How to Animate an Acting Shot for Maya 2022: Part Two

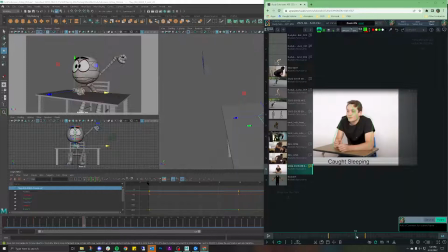2236s
So let's just hit this pose right here, which comes out forward towards the camera. And let's just see what kind of fist they're making. Okay, so it's a sideways fist. Awesome.
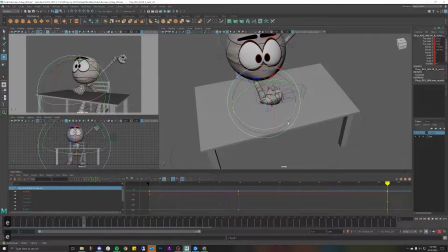2255s
Like so. Check that out.
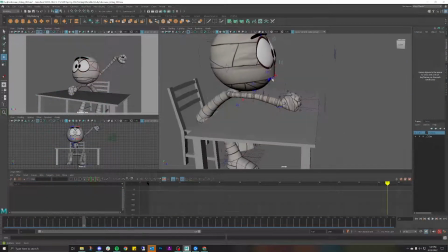2268s
Like that. The elbow is definitely down more. And again, before I get too excited, I need to rotate the body to where it should be.
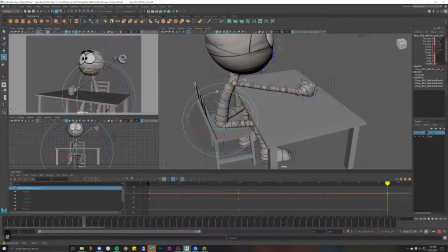2281s
Like so. And then rotate that over. And then obviously the elbow's not going to come down to exactly where I want it. That's okay though.
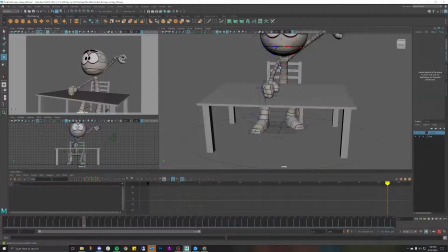2299s
Again, let's look at the reference. And it looks like it's about pretty close to this corner over here. So even though I'm not going to be on model, I am now officially making the model look different now.
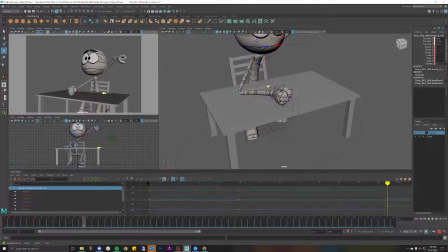2315s
So I don't want to go too far because then you won't be able to see it, and then it'll look like the full hand. That's not a good pose. That's looking better to me. To push this even further, let us kind of jet this forward a little bit more, like so.
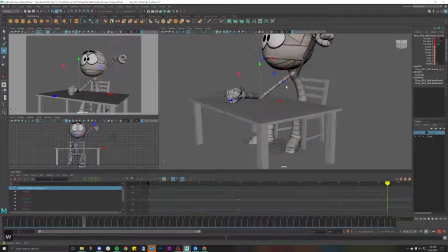2337s
There we go. And then what I can do is move this up and then move this in a little bit. Actually, let's move this back.
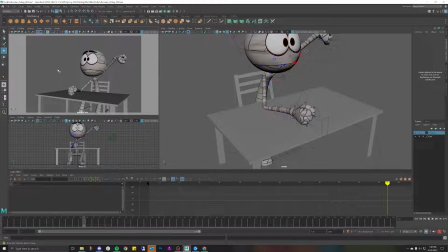2351s
There you go. Now it's easier to see the character. Again, I'm totally breaking this character. It's totally off model now, but at this point, as long as it works. So let's move this up and then move it down.
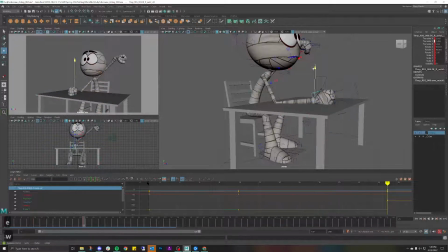2369s
So it looks like it's resting a little bit better. Like so. That feels better. Let's move that up just a wee bit more. And then I might actually want to move this out just a little bit.
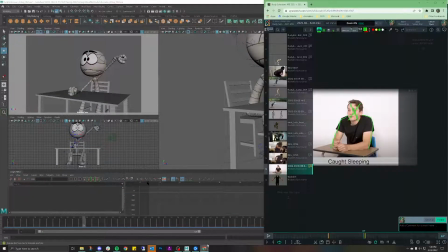2383s
Let's look at the reference. No, actually I want to move this in because relatively speaking it's a lot closer to the head, I want to say.
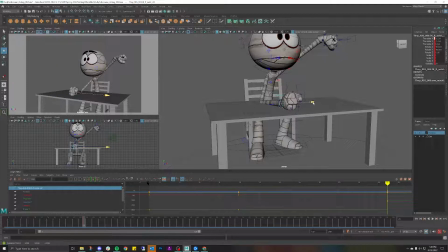2392s
But again, trying to get the same energy. Smooth that in just a little bit. Perfect. And again, quick reminder to look at the silhouette. That looks rather broken, actually. I think I might actually want to lift it up just a little bit more.
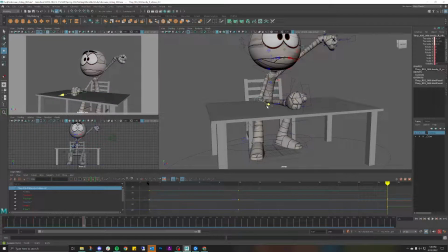2409s
And then, let me see if that makes a difference.
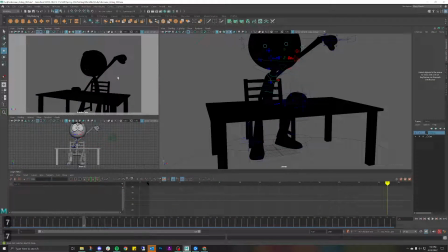2417s
Like so. Slightly better difference. Actually, in a perfect world, what I would honestly want to do is
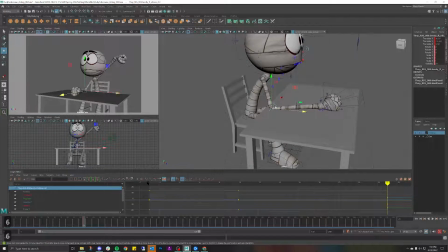2430s
get this elbow like all the way back in space. Okay, again, I'm totally cheating this, by the way.
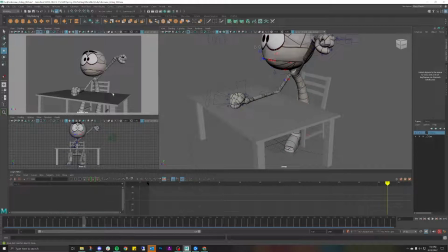2445s
You can't really see it in the camera, but it looks like it's not going that far in actuality. However, if you look here, I am stretching the hell out of this.
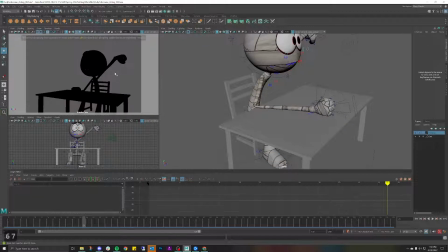2456s
But I would much rather have a much stronger silhouette than me kind of like, oh, well, you know, technically it's not correct, so I'll just move it to where it does look correct. But then look at the silhouette. That looks terrible.
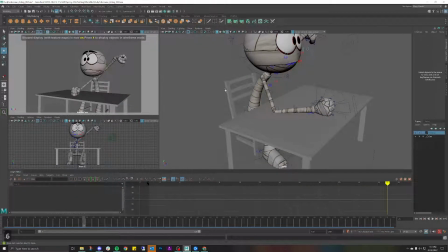2473s
So rather than, you know, compromise the actual pose, what I'm going to do is make it look right in camera. And as long as that looks right, at the end of the day, that's ultimately all that matters.
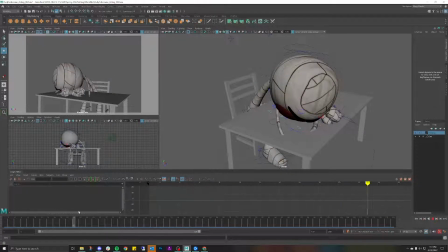2486s
So, and again, this part I'll probably fix just by saving and then re-uploading. So now that that has been done, let's do the same thing with this hand.
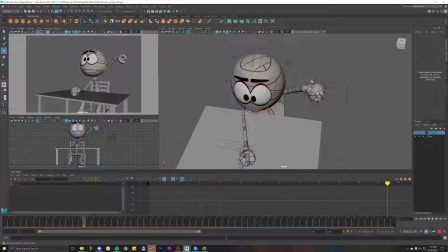2496s
So same thing, I'm going to copy the last pose from here, or copy the last placement because the hand isn't moving that much. Paste like so.
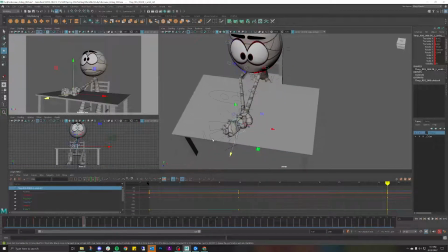2509s
So that's where the hand once was. And let's see where the hand is now.
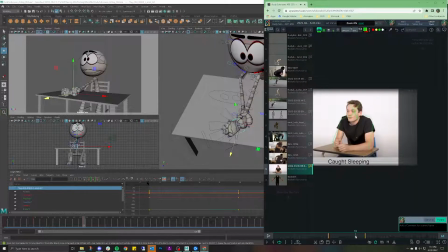Okay, so what I actually need to do is this hand really only moves back a little bit.
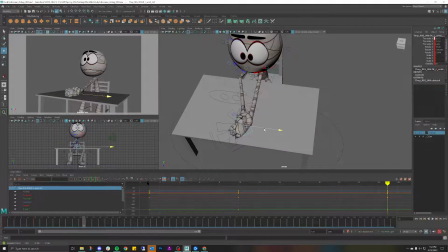2536s
And then kind of rolls it down. This hand is actually the one that comes out more. And that's what gives us that, whoa, I've just woken up.
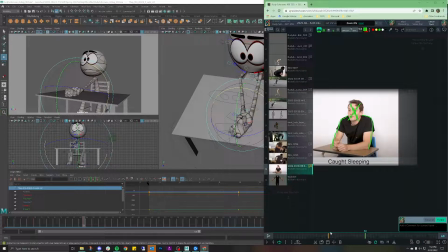2551s
What'd I miss? Kind of feeling. And if we look back here, that's exactly what's happening. Where this hand is rotating actually over the other hand and then resting back into this one.
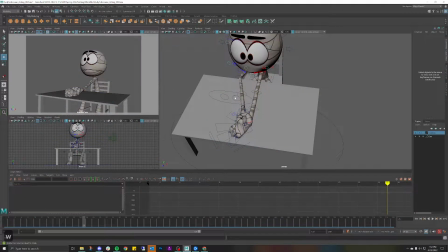2564s
So let's try to get that in scene. Before I get too excited, let's make sure that the silhouette's strong. Let's do that now.
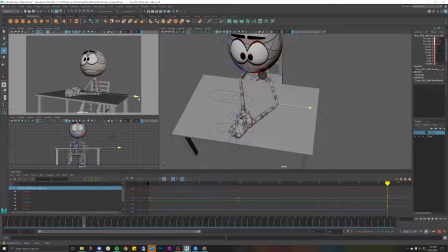2583s
And this one I have to be very, very careful of, because if I stretch it out too much like this, then it definitely breaks the rig. But if I do something like this, it's kind of harder to see the silhouette. So what I might do is actually kick it in a little bit more like so. So when I do look at the silhouette, you can see it a little bit better.
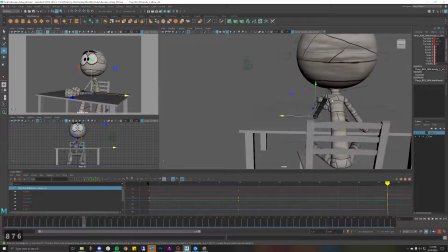2603s
And what I would do is I would get this elbow here, or the shoulder blade, and then let's see if I can, man, where did the control go?
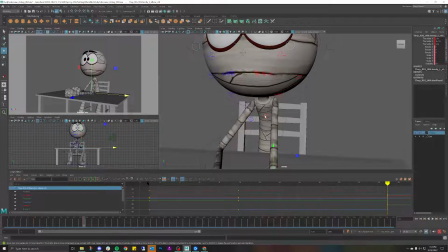2612s
Is it this one? Let's find out. Like so. That way, when I look at the silhouette, now you see a much more defined shoulder, and it's much easier to read.
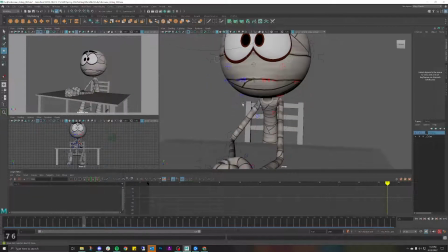2632s
So again, I'm continuing to break this rig a little bit,
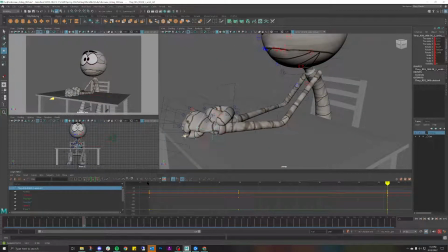2635s
but at least I'm servicing and trying to maintain it to look better.
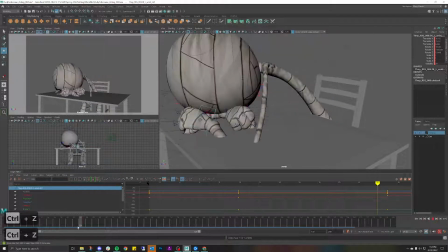2644s
And already that's kind of too far. I've moved that hand a little bit. And so, perfect, that's looking good.
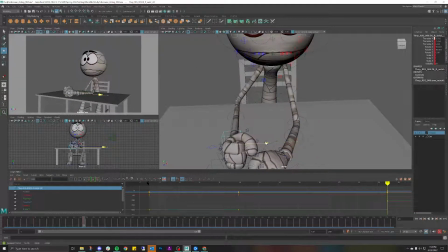2652s
The last thing I want to do is now go over here and try to get this pose ready. Let's see, I probably want to kick that out a little bit, or not too much though.
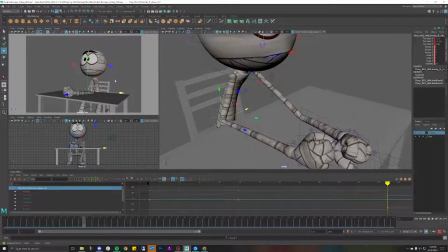2666s
Again, I don't want it to be like perfectly straight on, because then you're getting this really boring symmetrical kind of thing going on right here. So what I want to do is kick that out a little bit more so it's opening up the space between the arms, and I still want the elbow to kind of be seen a little bit more.
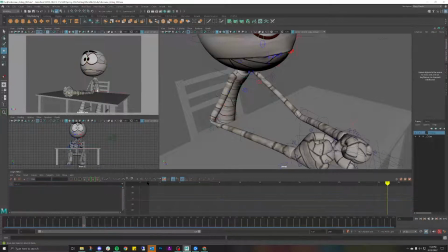2682s
So I'm going to kick that back a little bit more so you can kind of see the elbow silhouette, like so.
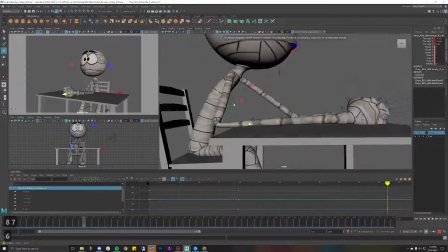2688s
But again, you got to be careful. I want this to kind of lean more into it.
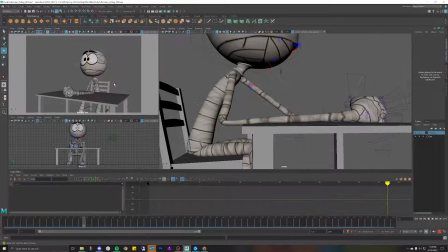2695s
like so. Actually, I'm gonna push this in just a bit more. There you go. Okay, that's good.
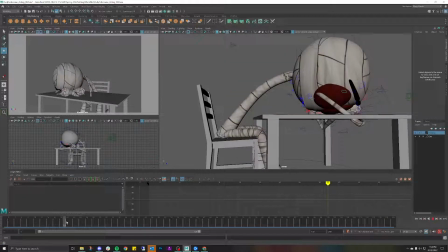2707s
So, completely broken, but it actually kind of matches the arms a little bit more.
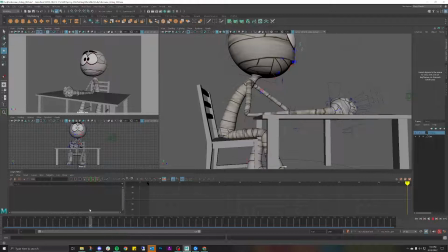2714s
Kind of makes them look a little bit more skinny too. Okay, so now that I've done that, next thing I want to do is I want to save this really quick, save scene as.
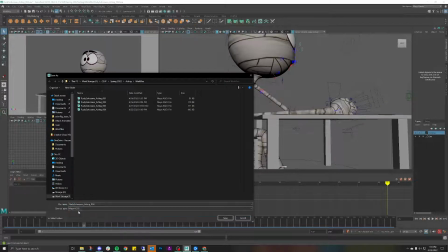2724s
Let's go to my ASCII 005.